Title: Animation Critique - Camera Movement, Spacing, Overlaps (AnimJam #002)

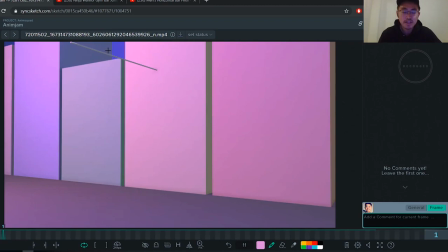Hey Niko, thanks for submitting your work for this month's Xanon Jam. It's looking real good. I mean, like, after looking at the different versions you had up, each version got better, and I felt like the body mechanics now are working a lot better from the first version I've seen.
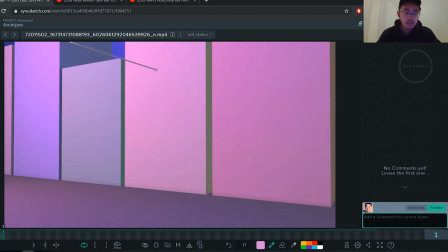So it's really good. Good job, man. Like, let's quickly look, play this over, and yeah.
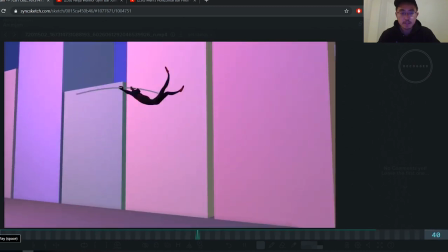Yeah, I really like the snappy timing and cartoony animation you've got here.
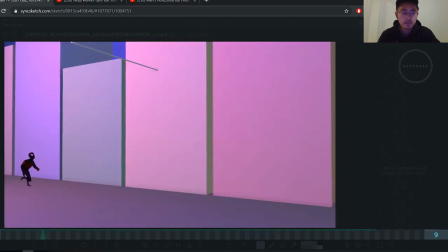And also like a really cool rig. I've never played with it yet, but you know, seems like a really cool rig to play with.
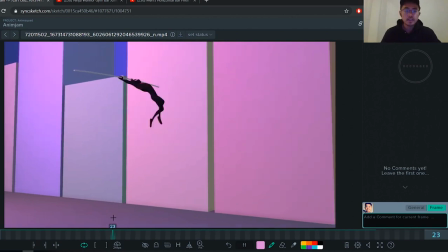Yeah, first up, like, I would say one thing that would
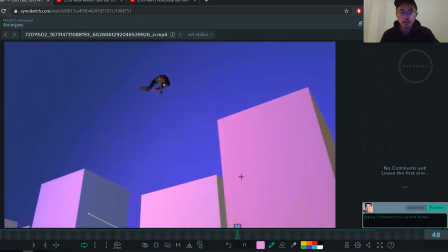push your shot a bit more would be the camera move. so right now when I look at the camera move
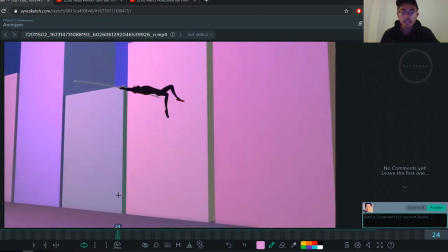it is actually leading Spider-Man's actions or
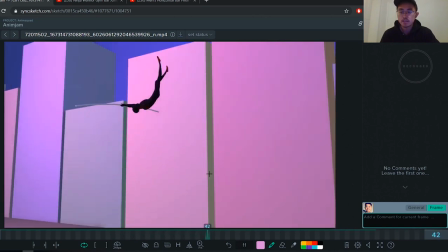it's kind of like preempting Spider-Man's actions so you look
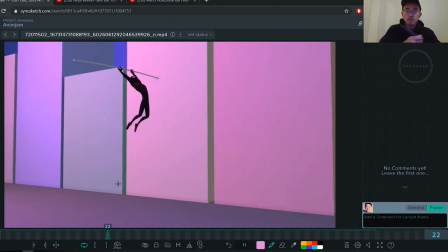the camera's already moving up before Spidey revolves around that pole and actually you want it to be delayed and following spidey's actions because if you think about it if you're holding a camera
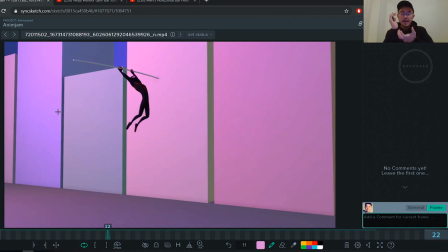um you're not going to be like you're going to be reacting to what spider-man is doing so there's going to be a bit of a delay and so i would push this like camera move maybe
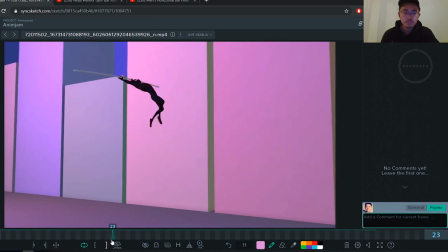three two or three frames so i would actually start rotating it start rotating it up or tilting it up around frame 23.
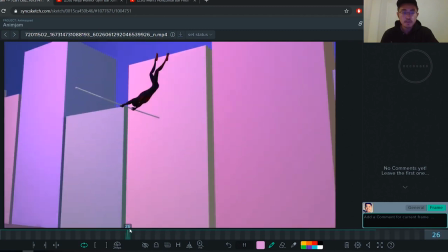And throughout the shot, throughout this part, yeah, it's the same here. It starts rotating down before Spidey goes down. So I'll delay this part as well. And same with here.
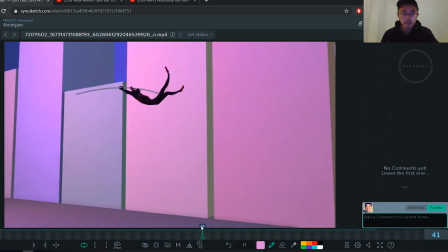See, if your camera's already going up while Spidey is is going up. It's kind of like if the camera man already knew he was going to do that. So if I was you, I would delay that.
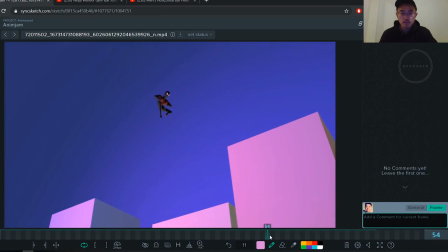Delay all these camera moves by a few frames.
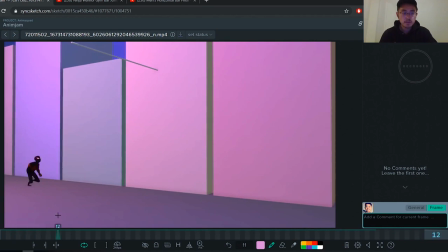And what would also help in terms of the camera is that right now,
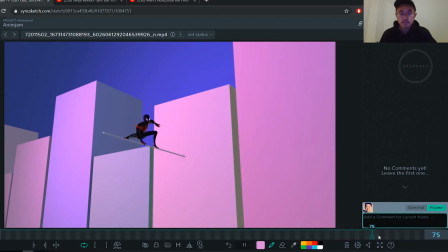this beginning section and this last section the camera move is pretty much still.
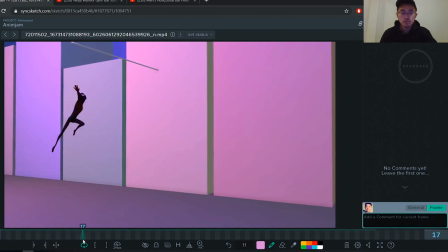You want to keep it you know moving so this part
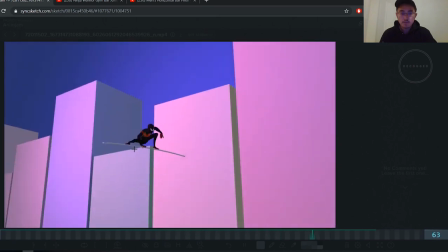doesn't this camera move doesn't become so jarring because right now it kind of
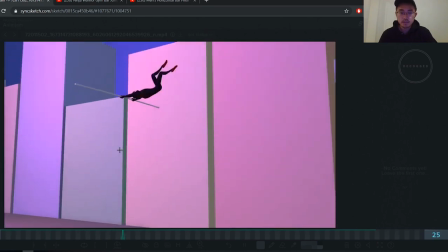just starts moving like suddenly and that's not that's not ideal
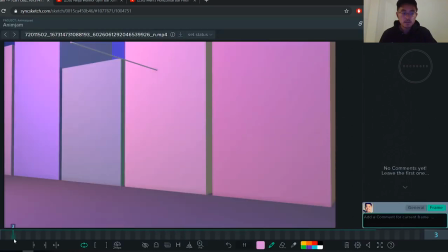so So I would keep the cameras moving in the beginning and the end.
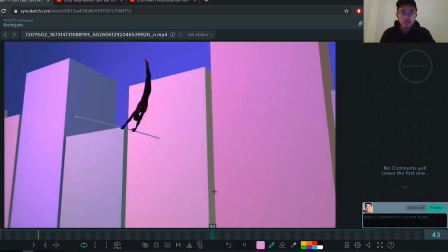Also for another thing with the camera, when you rotate, when you're here,
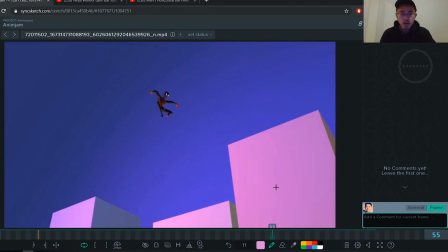I notice there's some rotation Y on the camera, which is nice,
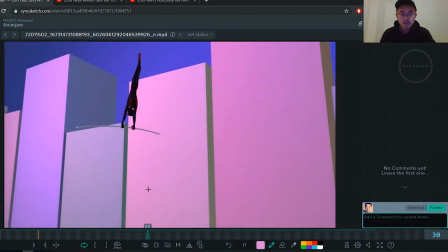so it's not just rotation X. here you want the same thing because right now it's just going up and down
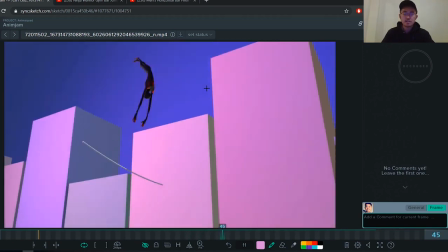just up and down you know you want to add you never want to just animate one rotation axis you want to animate
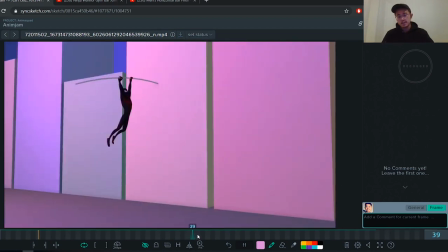rotation x, y, z so even if it's just a little or else it becomes too
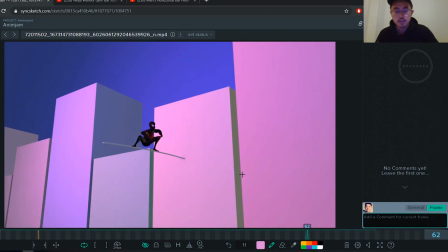unnatural so yeah something to think about
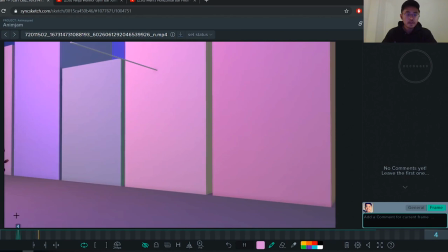And now as we move on, I think these poses generally are really, really nice.